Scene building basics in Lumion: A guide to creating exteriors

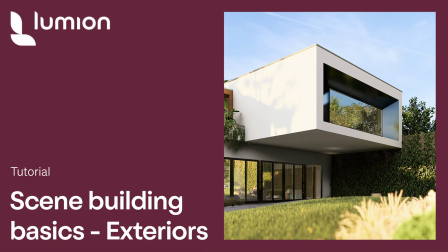9s
Hello and welcome to this Lumion tutorial.
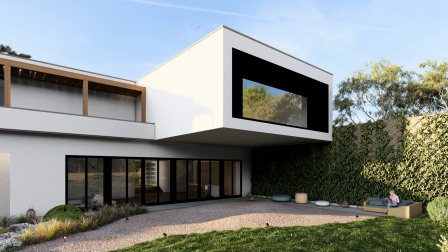13s
In this video, we're going to share some best practices and quick hints for exterior scene building in Lumion.
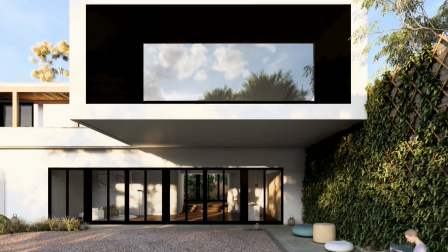22s
Communicating the clear vision of your design to a client is crucial, but it can also be difficult at times.
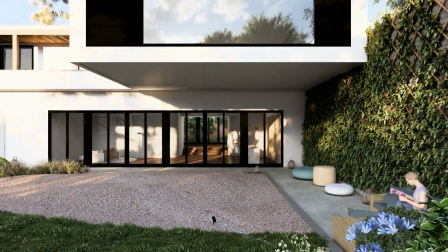28s
You need to find the correct visual language that helps you to do that.
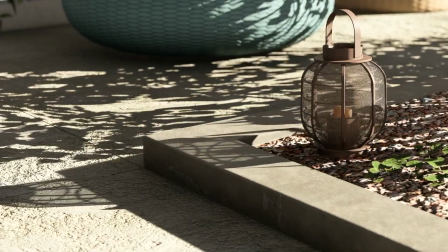32s
And thankfully, Lumion contains all the tools you'll need to illustrate the best aspects of your designs.
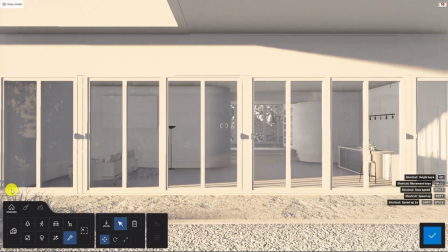38s
And in this tutorial, we'll show you how to create a compelling cinematic animation to showcase those ideas.
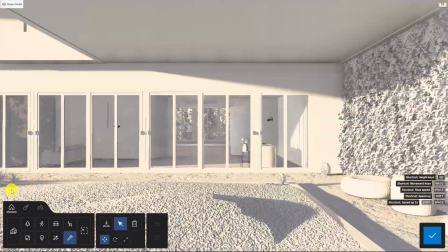49s
Now for this video, we're going to use the same model that we used in the Getting Started tutorial,
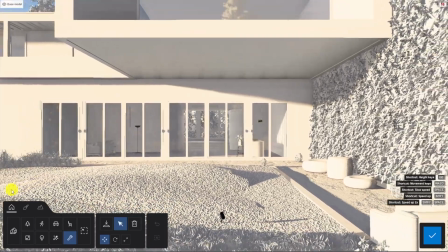55s
so feel free to open the same model and follow along with this video.
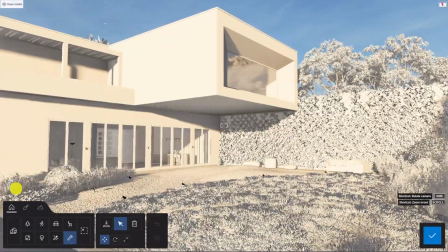60s
We already have a few plants and some furniture in place, but let's take things a step further.
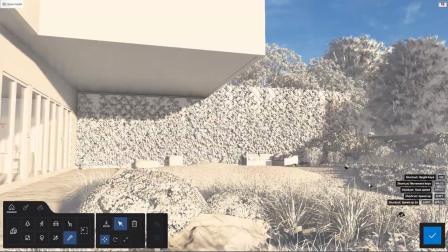65s
And the brief we've given ourselves this time is this. Our building is situated in a densely packed urban area,
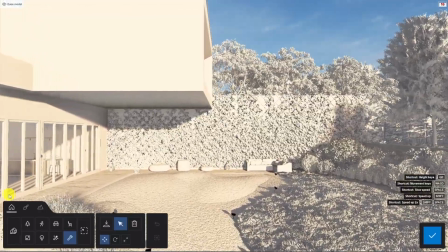72s
and we want to show our client that the back garden is an oasis of peace and quiet away from the street noise.
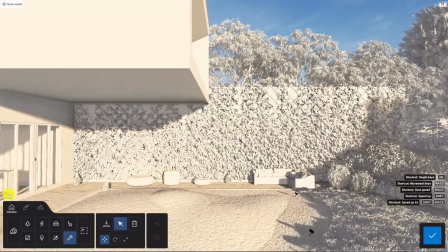78s
Now we have a building, we need to create a little bit of atmosphere. Let's get stuck in.
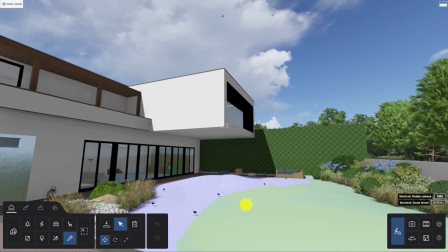84s
A space is only as compelling as the qualities it brings together. And aside from using different camera angles to define our main viewing points,
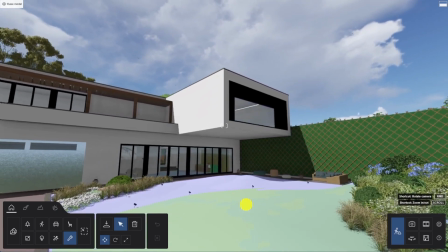92s
we can use materials, lights, and sounds to help convey a particular mood.
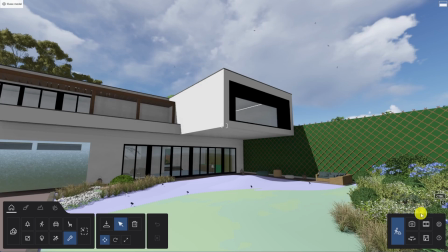97s
And we want to make sure that we capture and enhance the qualities of our design. So let's move into movie mode and we'll create a clip.
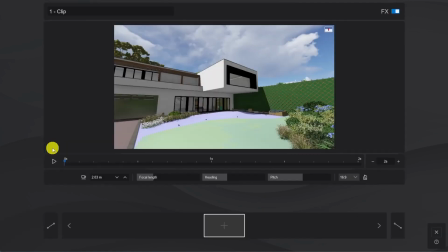106s
The movement we're looking for needs to be subtle and serene, without fast cuts or sudden movements. And we can navigate to the space we want to show and capture the starting point for the camera.
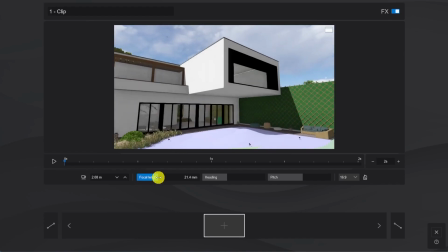118s
Now we'll adjust the focal length a bit to make sure we have good framing, and then we'll keep the camera straight and steady.
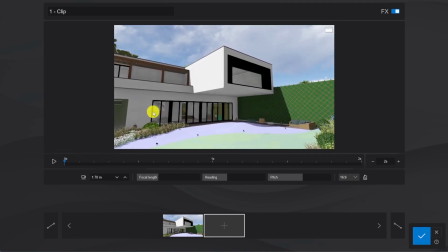124s
A quick tip, you can use the W and S keys to move the camera forwards and backwards. So let's call this our defining shot. This is going to set the scene and start to convey the mood we're looking for.
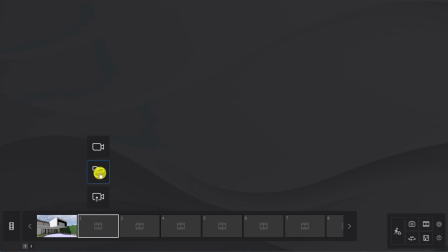136s
And for our second shot, we're going to cover a different area of the patio, under the cantilever.
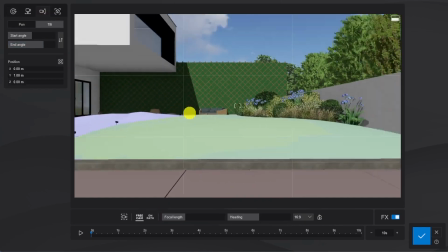142s
And what we'll do is turn this into a tilt shot that looks from the top of the building, sliding down and facing the interior.
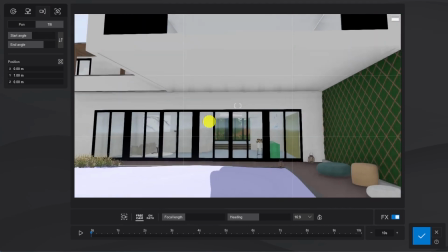150s
And for this, we can use the camera presets.
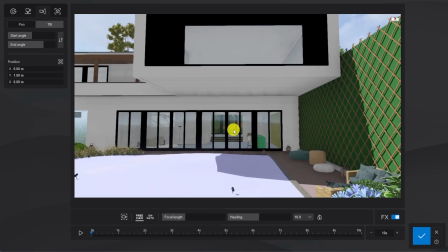155s
So we'll choose to add a new clip, select the camera presets button, place the camera in the right position, and adjust the start and end angles.
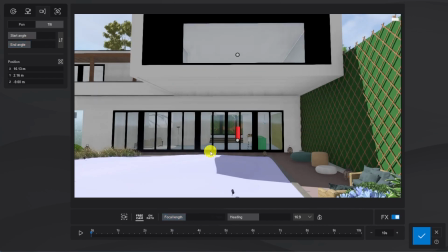168s
And to make sure the movement's not too fast, we can play the clip.
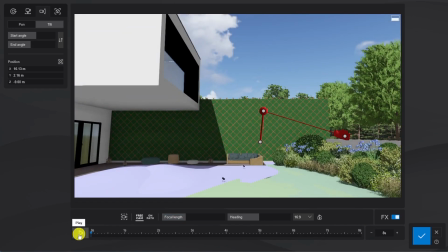Yeah, that looks great. And for our final camera position, we're going to go with a close-up that emphasizes the quality of the materials we're using.
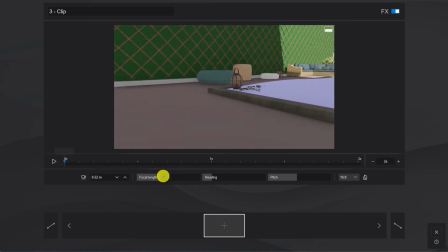189s
We're going to use a high focal length here, as that will give us a clean and undistorted perspective.
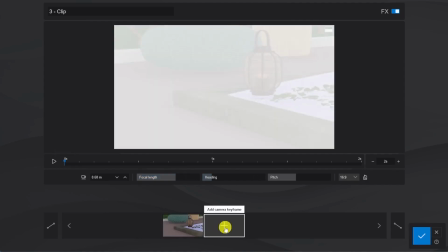195s
And we can also pair this up with a nice shadow movement as a short time lapse.
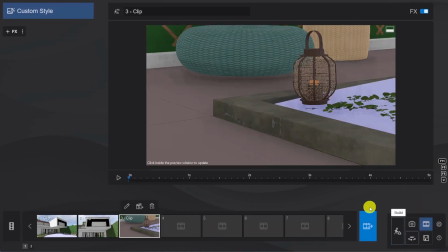200s
So our angles are ready. It's now time to add some context. Let's keep in mind that the activities we show in the image will help us set the mood.
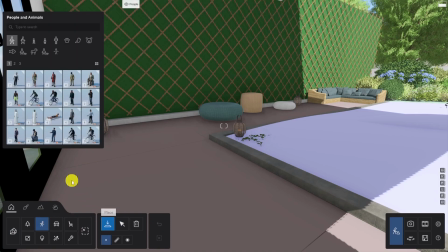208s
So a calm garden goes hand in hand with a light read, I would say. We're going to pick a model from the Lumion library to help illustrate this. Now Lumion has hundreds of static and animated people that we can place in a scene.
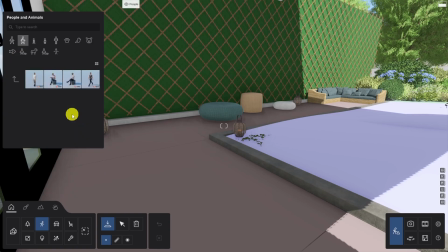221s
But since we're going to create a little movie clip here, why not pick an animated one? This lady seems to be enjoying herself.
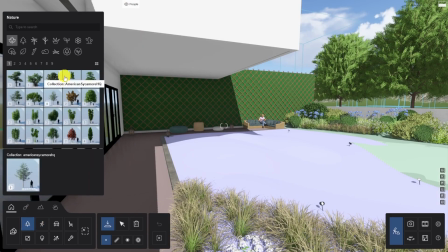232s
Yeah, that looks like a good fit. And we can complete our scene with a few pieces of decoration, so let's improve our background with a few trees.
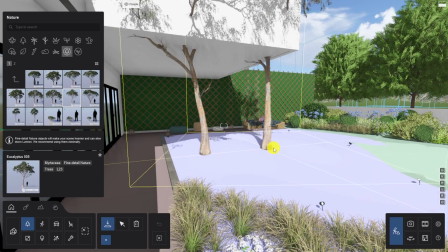245s
Now this may look strange at first, but I'm going to add some trees into the garden here, just to get the ones I like,
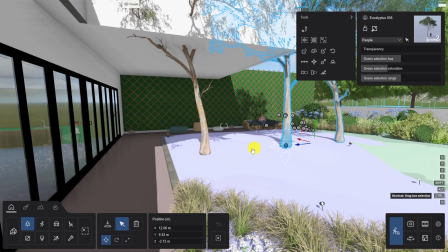251s
but then I'm going to use Ctrl and left click to select the group and use the gizmo to push them back behind the wall and then place them where
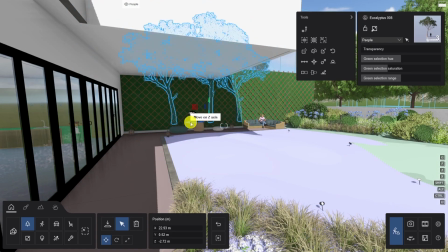259s
I want them to help create a better backdrop for our main shot. Now we're getting somewhere.
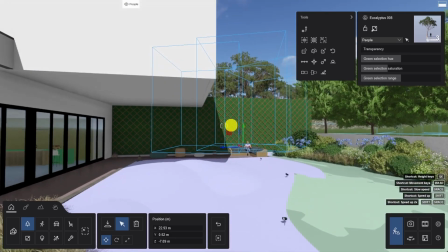264s
Now remember, in our earlier tutorial, we spoke about the importance of good scene management.
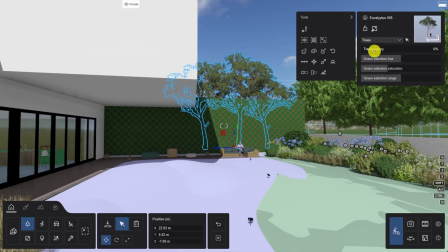269s
So let's move all those elements to the correct layer and keep our project nice and clean.
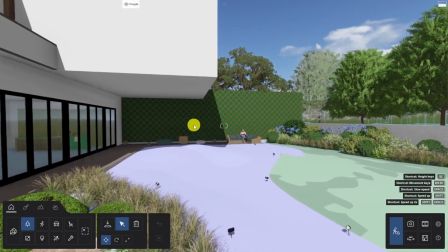274s
What we still need to convince our client of is the quality of the materials that we have selected.
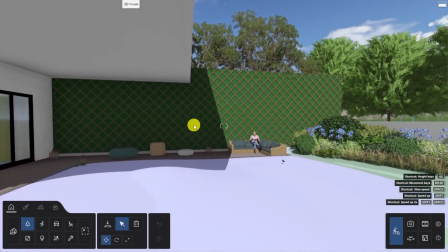279s
A safe option would be to use the highly optimized materials that you can find in the library wherever possible.
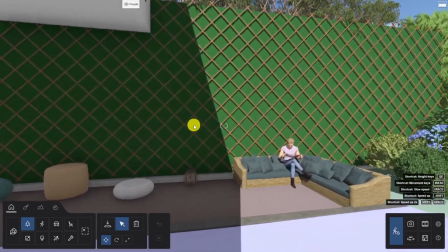285s
And you can search for them using the search bar or browse through the different categories.
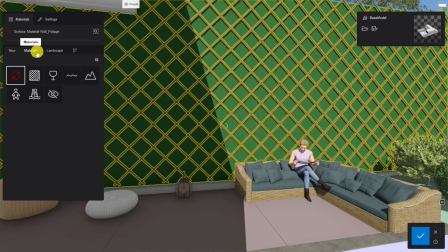291s
So select material mode, click on the surface and the material editor will pop up.
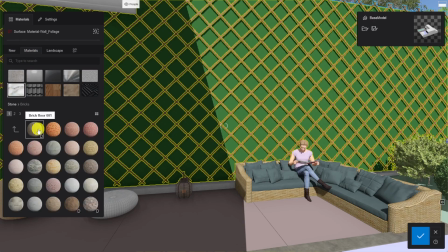297s
Look for the D symbol to select a material that uses a displacement map.
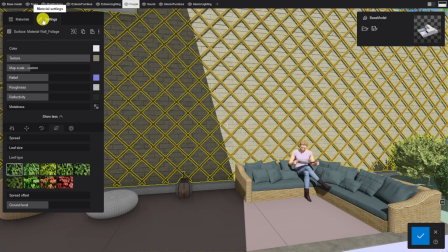302s
And once you assign a material, you can adjust its settings to meet your needs.
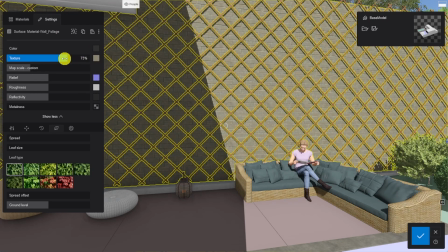307s
Let's say we want this one to be a bit darker. We can easily decrease the texture and change the color to black.
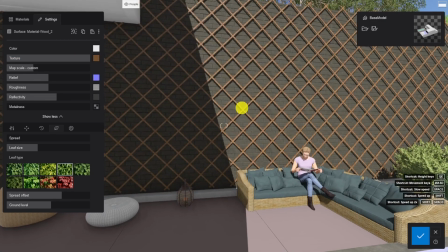315s
Now we also want this garden to look realistic, and a green wall seems to fit just right, I think.
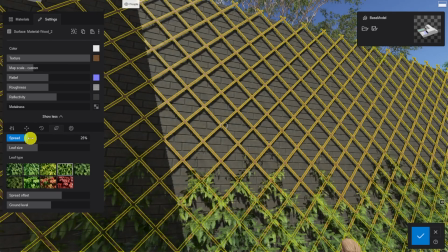322s
So we can enable the foliage setting here and turn this lattice into a green wall.
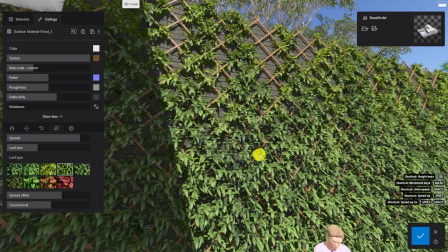328s
Look how easy that is. And indeed, it can happen on occasion that you simply can't find the perfect material for what you have in mind.
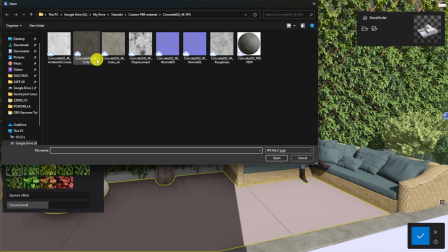335s
Don't worry, this is where Lumion can come to your rescue. You can create incredible materials using the PBR workflow.
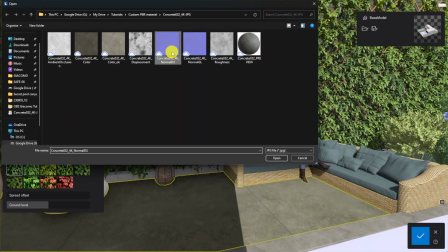343s
And it's as simple as assigning maps to each of the slots and then adjusting their settings until you get that perfect look.
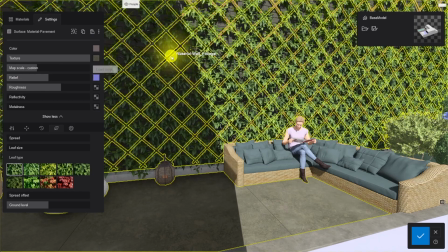351s
Lumion uses the metallic PBR workflow and can add up to 8 maps for a single surface.
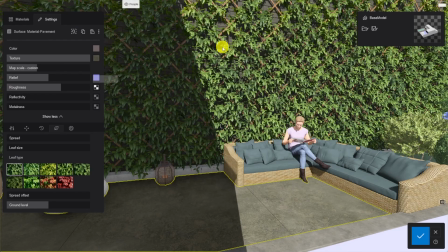357s
And this will help to squeeze every ounce of realism out of those materials. I would just make sure to place the maps in the correct slots. And we have a separate in-depth tutorial that covers this, and it only takes a few minutes to master.
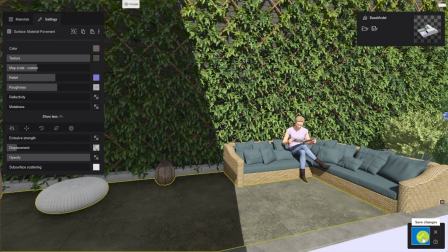373s
Okay, let's take a quick look at our scene. Context, materials, angles, check.
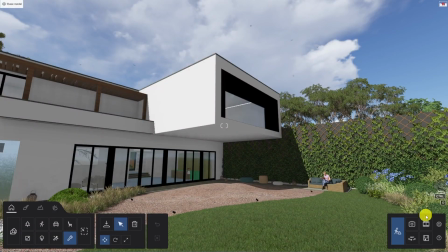379s
Right, it's time to get ready for the final rendering, and so we're going to move to the effects area in movie mode. Okay, a little cheat here, we're going to load the FX stack that we created in the Getting Started tutorial, as that looked good, and it's going to save us from having to rebuild the effects from scratch.
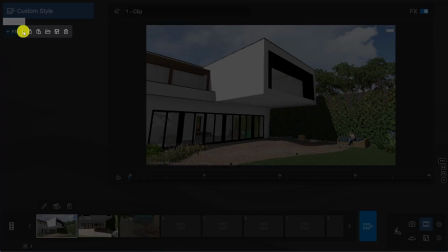397s
So let's click on the FX menu, choose to load effect list, and just select the right file.
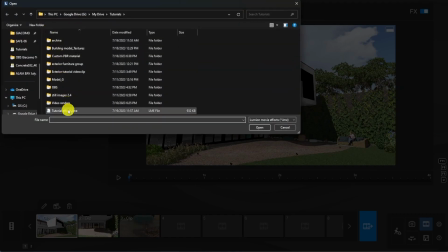402s
Now, we just need to make a few quick adjustments.
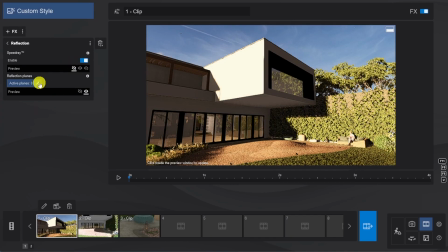407s
We'll go into the reflection effect, enable speed ray, and we'll add a couple of reflection planes.
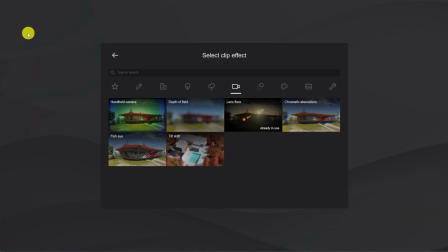417s
Now, we want the building to remain the focus for our shot,
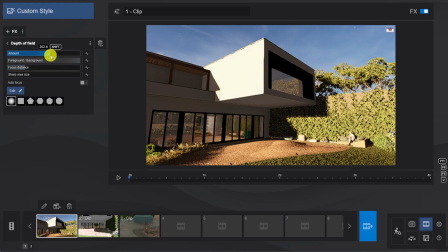420s
so we're going to add a depth of field effect onto the background and manually adjust that effect until we're really happy with it. Then, we'll copy and paste that effect list onto our next shot as well.
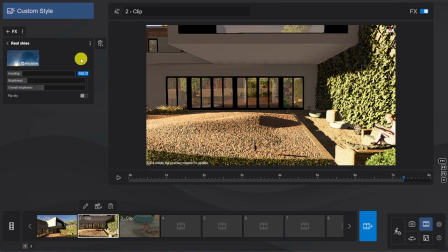437s
And we just need to tweak our real sky heading to better fit the natural light in this shot.
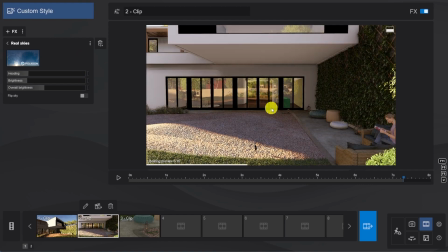442s
Click on preview, and yes, that's looking good.
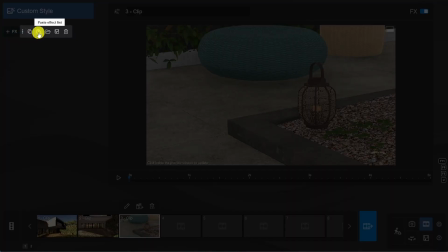448s
Now, lastly, it's time to jump to the close-up, and here we do need to make some more adjustments.
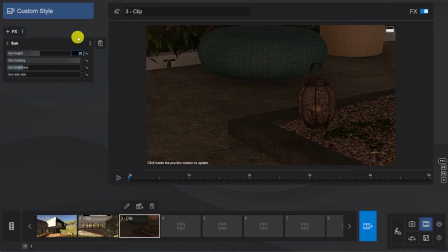455s
Let's add the sun effect above the real skies so we can get perfect control of the shadows we want to see.
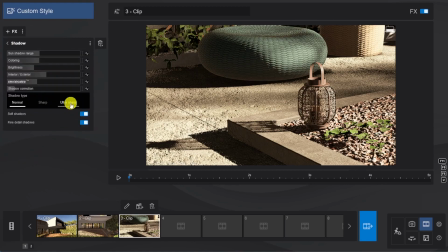465s
And we'll adjust the shadow effect and switch it from normal to ultra sharp.
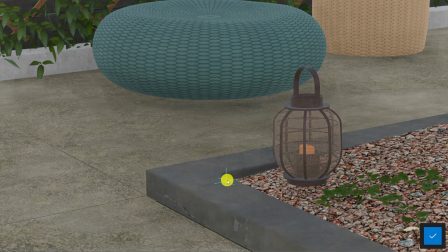470s
Next, we'll change the settings in the depth of field to focus on our main area, and then we'll exaggerate the blur on the rest of the image.
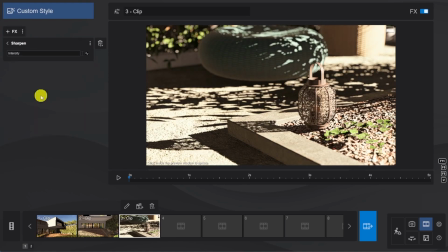480s
And finally, for some crisp details, we're going to add the sharpen effect. This is a nice result. Lastly, it's time to animate the sun to give the impression of a time lapse.
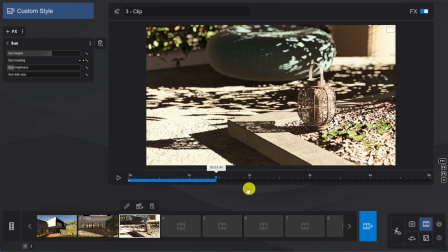492s
Nothing too drastic.